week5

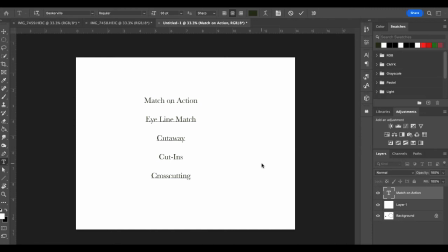Generally this is used to kind of intensify drama and provide suspense um so like witnessing a scene of a bad guy about to kill his next victim as the hero is racing
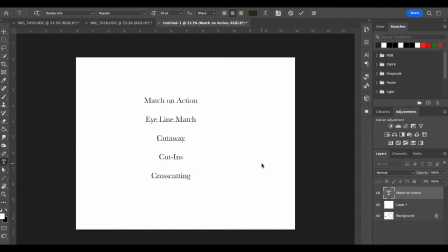to the hideout you know I immediately kind of think of Dark Knight but now that is kind of getting a little bit outdated of a reference. But two independent scenes that are happening at the same time. And you as the viewer, you don't know the exact timing.
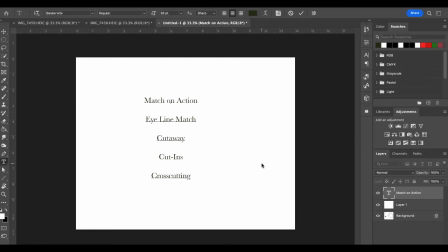So is the hero going to get there before the match lights and all the gasoline gets on fire? Or, you know, the old school kind of woman tied on the train tracks, the trains coming and the heroes riding in on his horse, Will he make it in time?
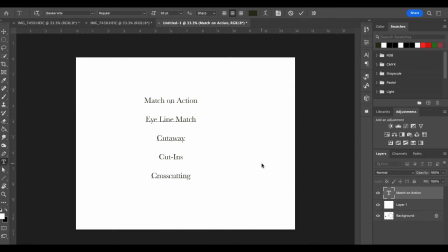And then you as, you know, the creator can end the timing to see with what happens.
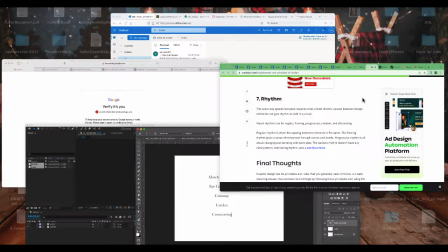Okay. All right. So we're going to look at transitions next.
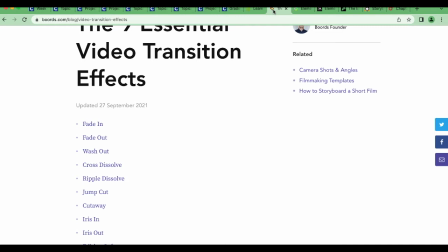We've got some pretty commonly used ones, and then ones that are a little less common.
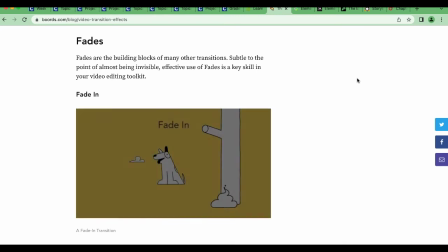So fades. Fades are very common. So they're the building blocks of many other transitions as well.
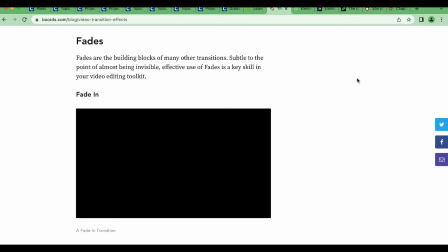They're subtle, almost to the point of being invisible. Kind of again, if you imagine blinking your eyes, it's just opening your eyes for a fade in.
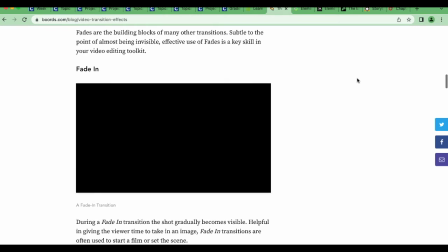Important to think about though.
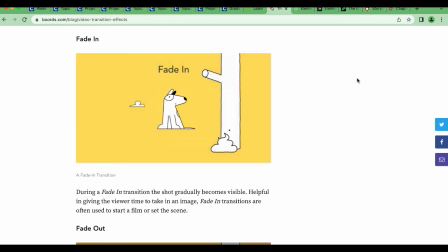So during a fade in transition, the shot gradually becomes visible, helpful in giving the viewer time to take in an image. Generally they start at the beginning of a film or a scene. It's kind of weird to have a fade in otherwise.
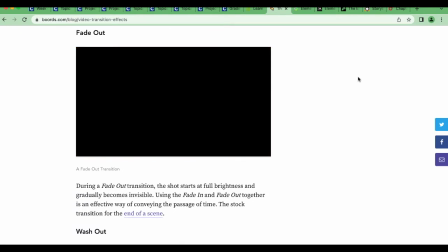Opposite, fade out. Start at full brightness and becomes invisible.
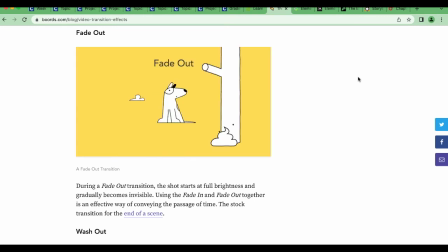Using a fade in and fade out together is an effective way of passing time.
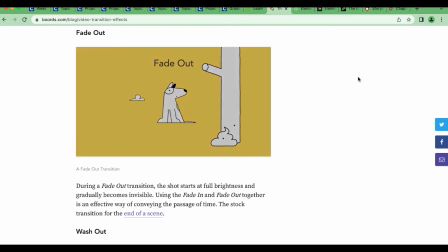Okay, I'm gonna show you in After Effects.
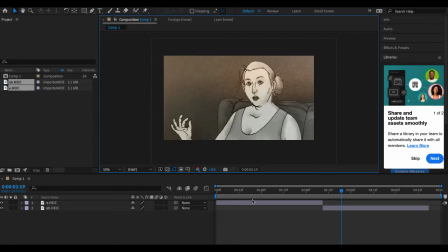I'm not going to go over the specifics of how to just yet.
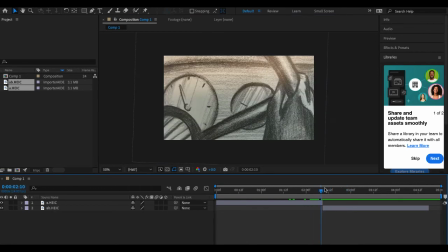But just so we get an idea, I just have two frames from a storyboarding book. By default, when you just put one frame next to the other, and we go through, boop, that's a cut.
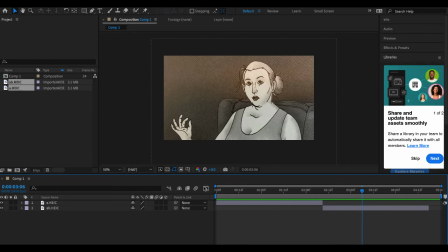We talked about cuts before. But cuts are the most common transition used. Over 90% of films are used with cuts to transition to connect shots together. Most audiences don't even notice when a program cuts because it is so
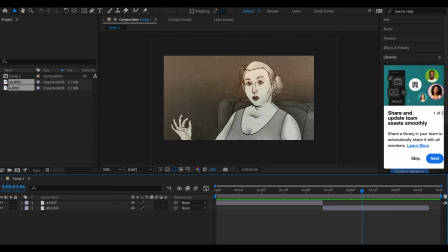fast and generally the storytelling is done at least somewhat successfully. You don't even notice it's happening. You really have to pay attention to cuts to even see that they are happening.
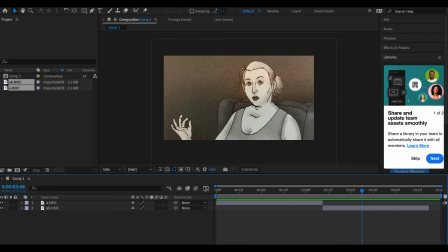You can also use cuts to compress time. So like a four hour wedding could be compressed into minutes just with using some cuts. Fades, as we talked before, these are just transparency things.
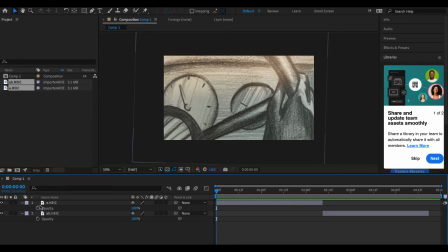So if I start with the opacity at zero and then I move it to 100% that's gonna be a fade in now we
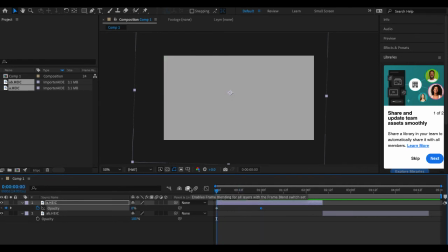have fade to black or fade to white depending
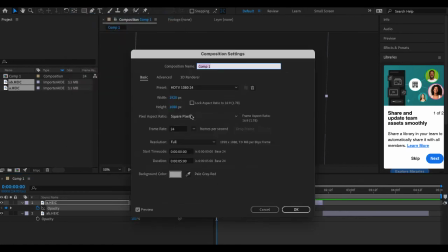on what your background is so I'm just gonna do black for the sake of
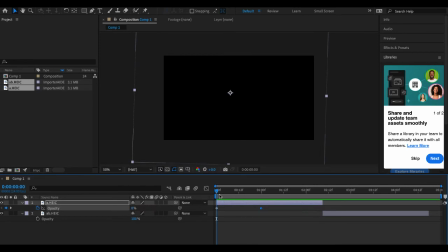what we're doing today so fade
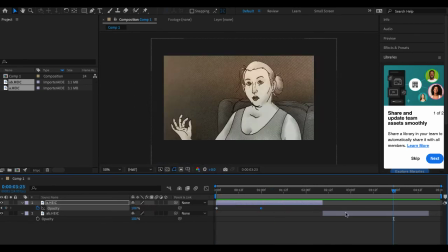in the opposite of course is a fade out so where you go from 100% opacity to zero
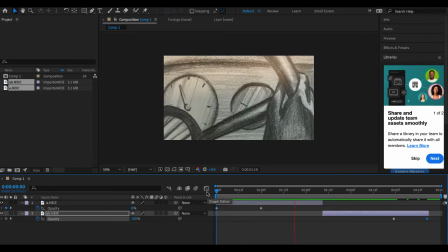so fade in cut
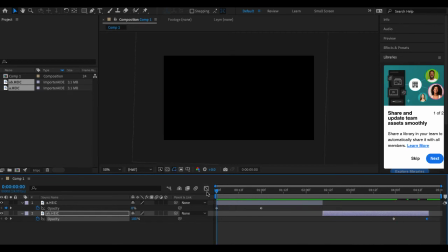fade out again it generally denotes a passage of time they're very subtle for the most part you don't want to have this last forever What I have here is a pretty fast fade but depending on how long your shots are that might be fine.
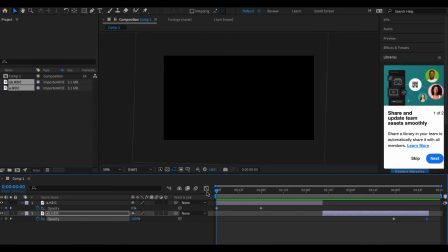Most of the time it fades to black again if it fades to white it's called a white out. Fade in can ease your audience into a setting by starting out in black and then gradually lighting up the scene to full brightness. Fade out is usually the last shot of the scene that gradually disappears into darkness.
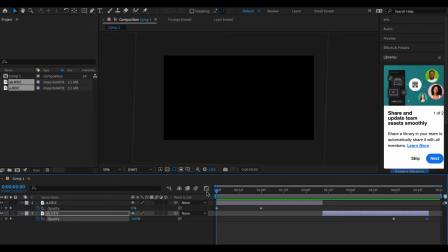Helps when you're changing locations or making a big scene change because it kind of eases us out of one, gives us a breath, and then we come in to the next one.
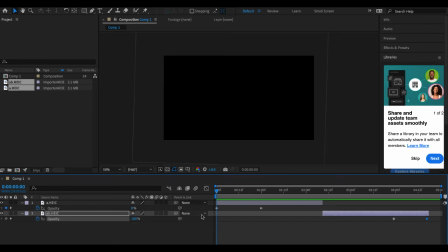We can use fades to do kind of a cross dissolve.
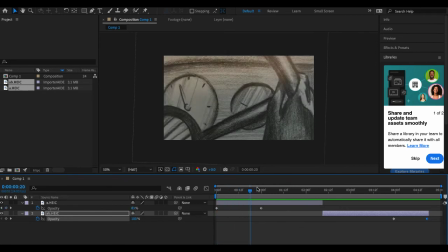So remember I have a fade in here and a fade out here.
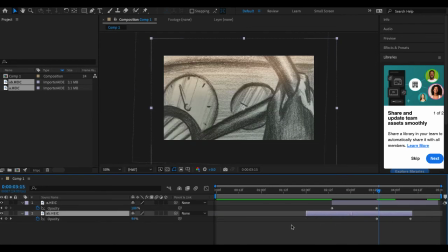If I actually switch them, just saving me from doing more editing.
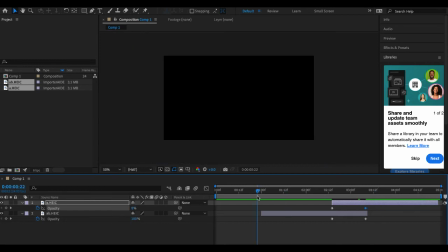I'll just bump this over here. We have a crossfade. So we have this. As that fades out, the other one fades in. Let me make this a little bit longer. So you can see it a little bit better.
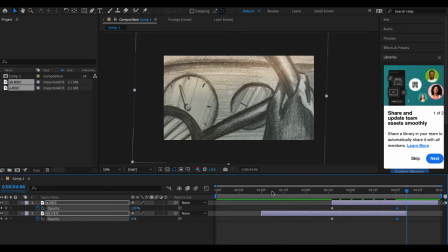Okay, so instead of going to black or white, you're going from one frame to the other. helps relate some scenes to one another um let's
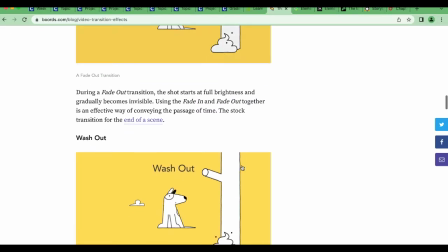see if I've got the oh
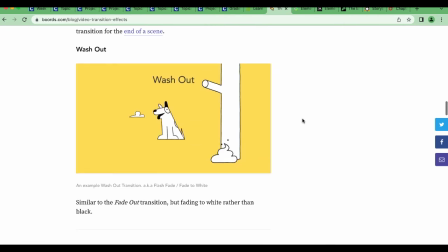so fade and then um wash would be to white so the cross dissolve here
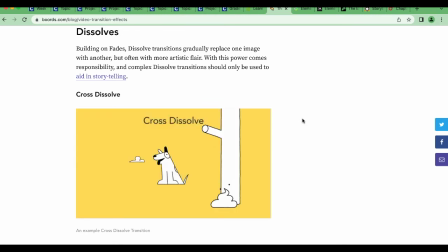building on fades dissolve transitions usually paste one image with another but often with more artistic flair with this power becomes responsibility and complex dissolve
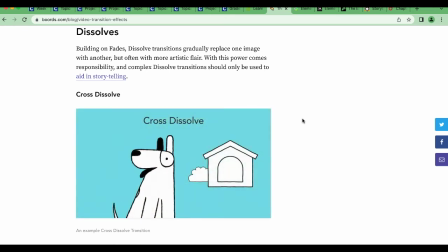transitions should only be used to aid in storytelling going.
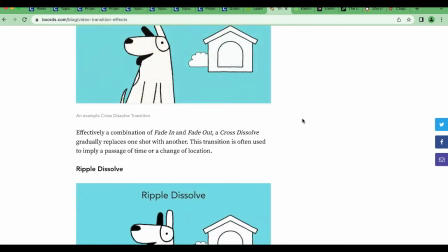Combining a fade in and fade out, the cross dissolve gradually faces one image with another.
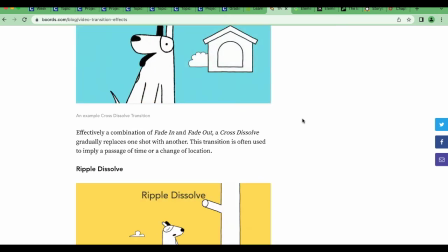It implies passage of time, time or change of location. Now we have this ripple effect.
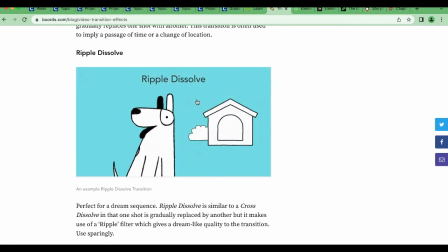Again, I mean, like Star Wars used a lot of interesting effects. Wes Anderson uses a lot of interesting cuts.
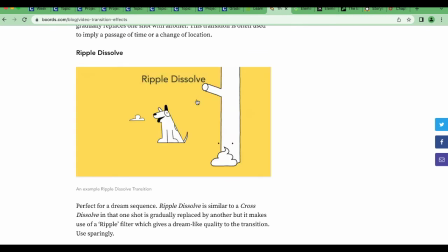You have to have reason. I mean, the ripple dissolve is definitely the default coming back or going into a dream.
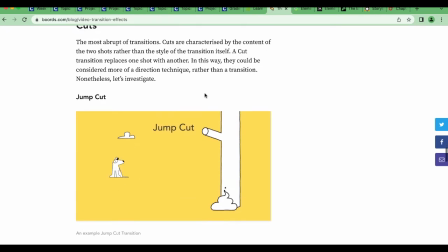But just use sparingly. So jump cuts, we talked about the base cut, a jump cut is when you're keeping the same kind of character focus, but they're moving around.
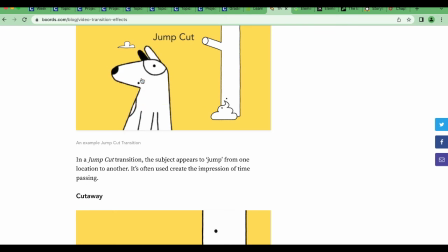It just makes it look like the character is jumping from one location to another helps show time passing.